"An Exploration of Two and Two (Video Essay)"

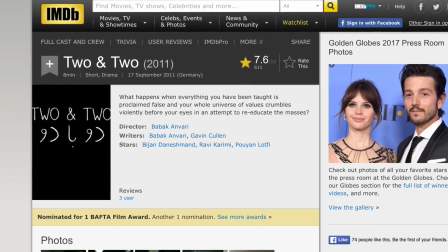(0:00)
In this analysis, I will be looking into how this film explores the aspiration which pushes people to defy authority in a tyrannical situation,
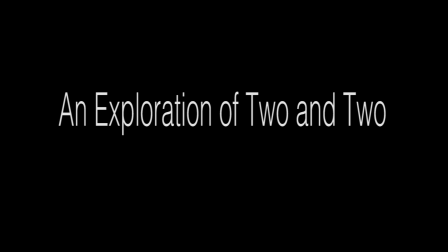(0:06)
and how film theory is used to make the film successful in its meaning. This short film is a social comment on how people can be manipulated by authority and power.
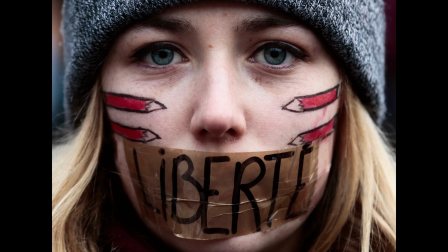(0:13)
In many ways, it has a deeper meaning about a government that does not tolerate people with different opinions to them and like to dictate many aspects of life.
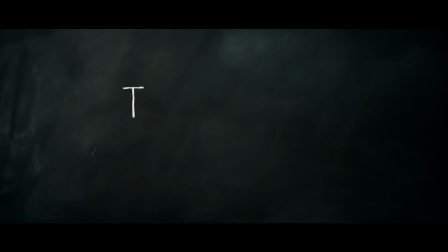(0:20)
2 and 2 is a short film written and directed by Babak Anvari. 2 and 2 begins with the titles and the sound of students talking in class. The titles are presented on a blackboard and the writing is in white chalk. This helps the audience establish the setting of the film before seeing any of the characterized school setting.
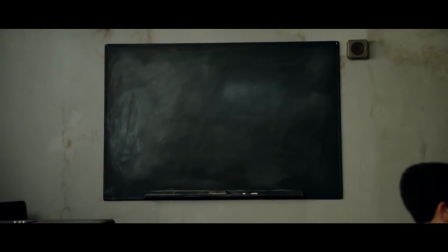(0:33)
After the first titles are shown, the screen zooms out to reveal the dirty and discoloured classroom of boys. The setting of the classroom is dull and grey.
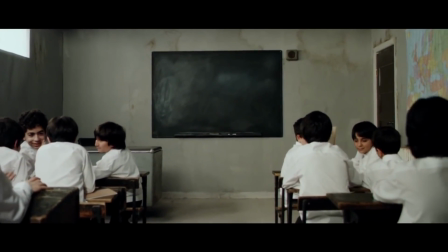(0:39)
This gives the sense that it is a working class school with not much money. As well as this, the students in the classroom are identically uniformed in black and white.
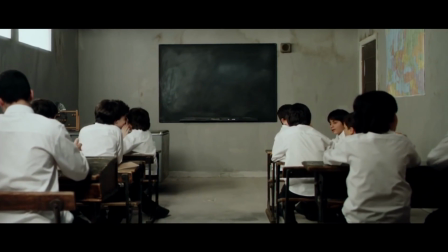(0:45)
This emphasises that they have no individuality. When the teacher enters, this instantly establishes who has the power.
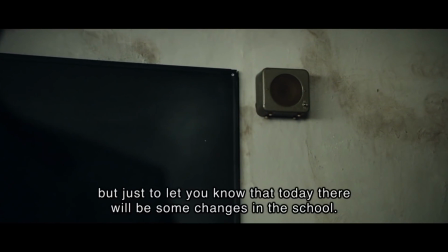(0:50)
It conveys the hierarchy of the characters and that the teacher is superior. Next, an announcement by the head teacher reveals the true power behind the teacher and foreshadowing what's ahead.
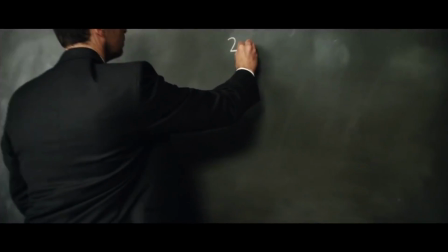(0:58)
They are told to follow instructions from the teacher to the letter. The teacher's power over the children is exerted when one tries to defy him.
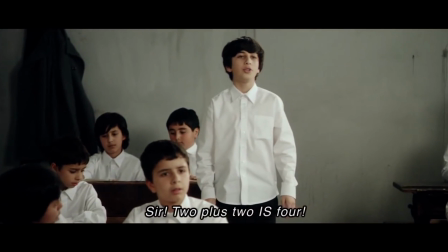(1:03)
He tells him he doesn't need to think and not to question him. Next, another child stands up and defies him. The teacher then gets 3 older students who are wearing red armbands to come in.
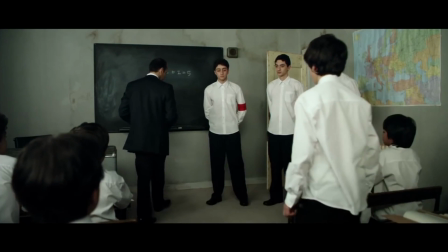(1:10)
The teacher then tells the child this is his last chance. The child writes 4 on the board and then is shot by the 3 older students.
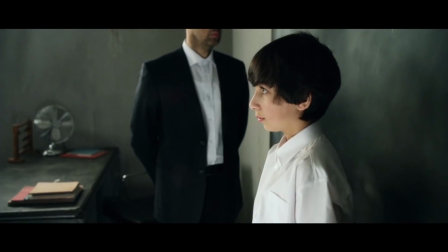(1:15)
This again emphasises the teacher's power.
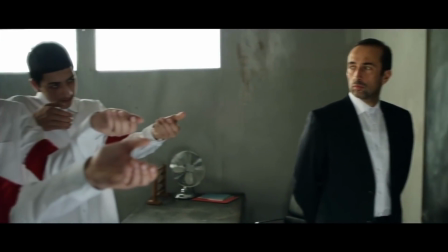(1:17)
This film could be seen as a cultural hegemony, which is the control of a socially miscellaneous society by the ruling class who manipulate the culture of that civilization.
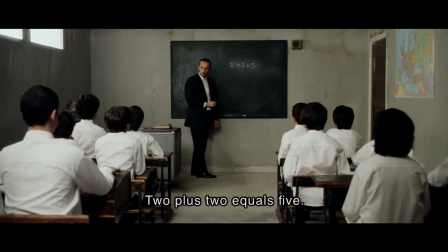(1:25)
This could be in terms of the beliefs, clarifications, opinions and standards, so that their enforced elite class worldview becomes the putative social standard.
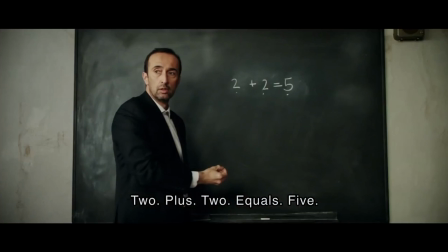(1:32)
This is clearly implied in 2 and 2 as the teacher can be seen as the elite,
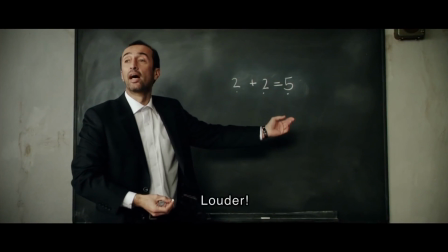(1:36)
forcing the belief that 2 + 2 = 5 onto his students, clearly using his superior dominance to control what they think.
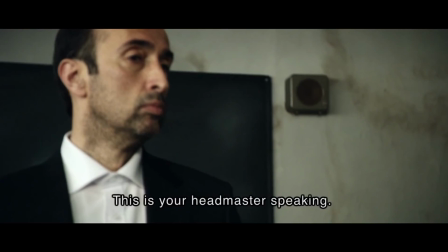(1:42)
But then, is the teacher really the powerhouse behind the despotic situation? As the message from the head teacher shows that the teacher is also following orders.
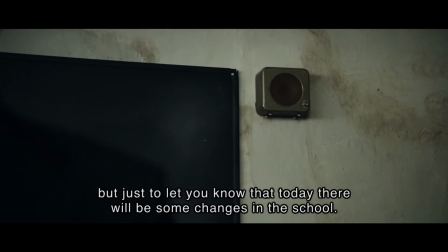(1:49)
The head teacher is like a dictatorial entity. You never see him in the film, only hear him giving orders, like a god from above.
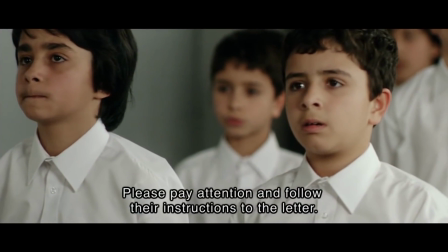(1:54)
This suggests that the teacher is also in the same situation as the students, albeit he has more power than the students.
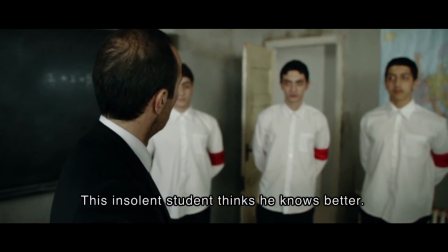(1:59)
Also, the use of the older students as soldiers imply that it is a traditional authoritarian regime in which the ruling authority,
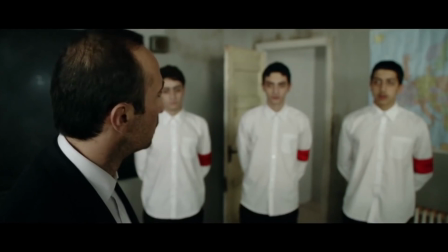(2:06)
in this sense the head teacher, is maintained in power through repression, which is carried out by a system bound to the ruling power through personal loyalty.
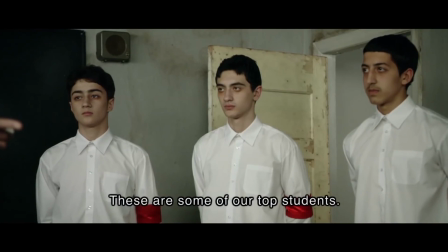(2:14)
So this is that the older students are loyal to the teacher and head teacher, as they have been repressed into doing what they are told.
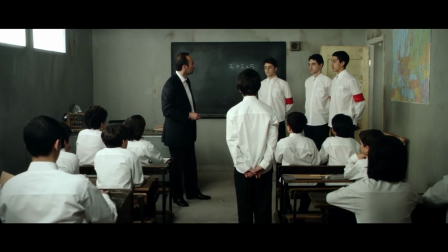(2:19)
The older students foreshadow what the younger students will become if they submit to the elite class. Karl Marx's theory of alienation can also be applied to this film.
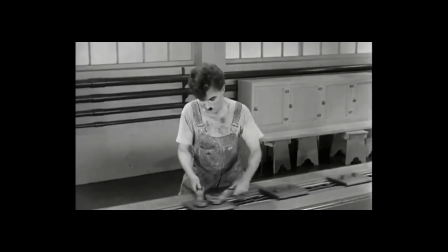(2:27)
The theory describes the separation of people from characteristics of their species' essence as a repercussion of living in a culture of classified social classes.
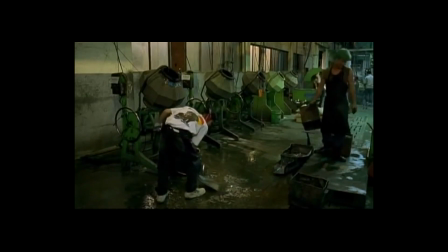(2:34)
The alienation from the self is a result of being a robotic part of a social class, the order of which isolates individual from their humanity.
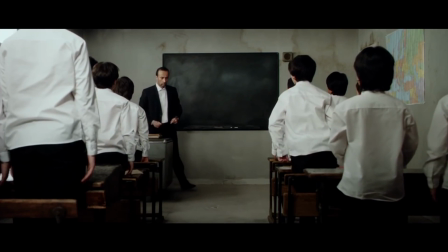(2:41)
I believe this can be seen in the teacher, as he is a worker that has invariably lost the ability to determine life and destiny.
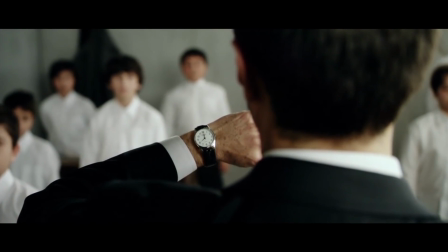(2:47)
He's been deprived of the right to think and conceive of himself as the director of his own actions and to determine the character of said actions.
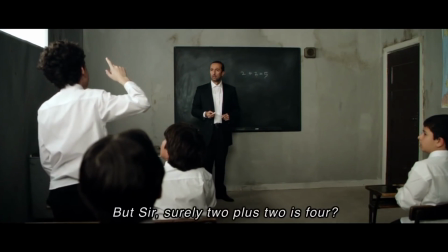(2:54)
Although he is an independent, self-realized human being, as an economic entity,
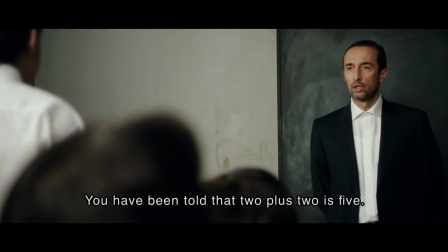(2:58)
he is directed to the goals and diverted to activities that are dictated by the bourgeoisie, in this sense, the head teacher.
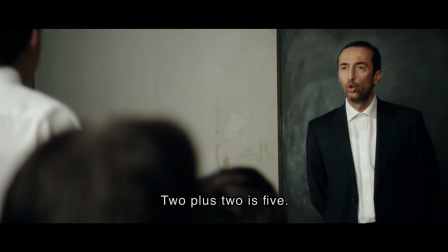(3:04)
This is a system that is also being used on the students to control their actions and thoughts. What makes this film so successful in relaying its message across is its simplicity and its structure.
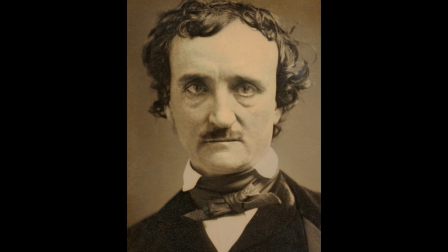(3:12)
If we look at the film applying notions from Edgar Allan Poe's essay, The Philosophy of Composition, we can see how the structure makes it effective.
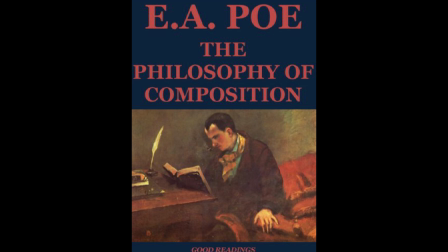(3:19)
The 3 central elements of Poe's philosophy of composition are length. Poe believed that all literary works should be short.
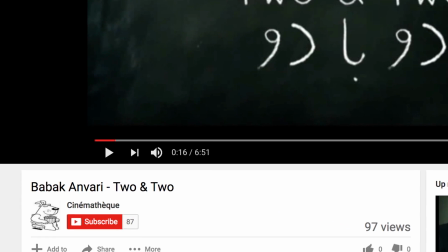(3:24)
He especially emphasized this, believing the longer the story, the more diluted the content would be. This is apparent in 2 and 2, as being only 7 minutes keeps it to the point.
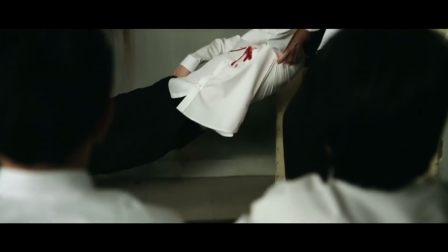(3:31)
If it were any longer, it would be adding unnecessary information. Method. Poe dismissed the notion of artistic intuition and argued that writing is methodical and analytical, not spontaneous.
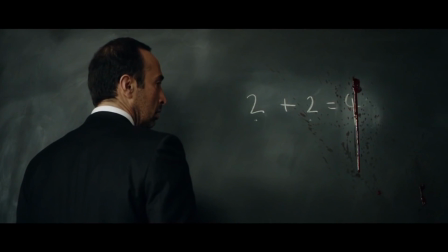(3:40)
In 2 and 2, it is clear that it has been meticulously planned out structurally.
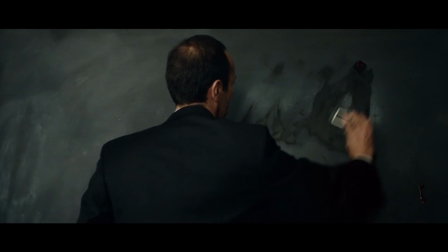(3:43)
Lastly, the essay states that a work of literature should be written only after the writer has decided how it is to end and which emotional response or effect they wish to create,
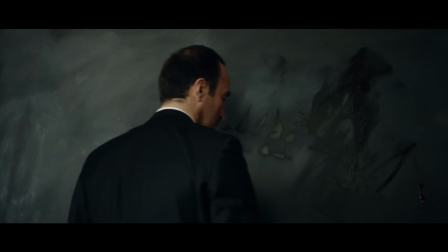(3:52)
commonly known as the unity of effect.
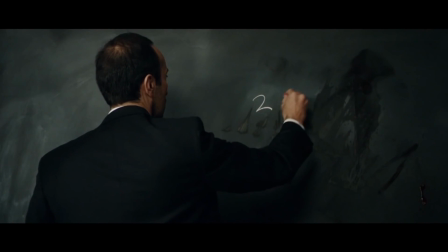(3:53)
Once the result has been determined, the writer should decide all other matters pertaining to the composition of the work, including tone, theme, setting, characters, conflict, and plot.
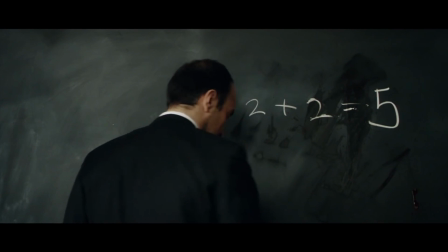(4:02)
I think in 2 and 2, the unity of effect has clearly been applied, as the ending is the real impact.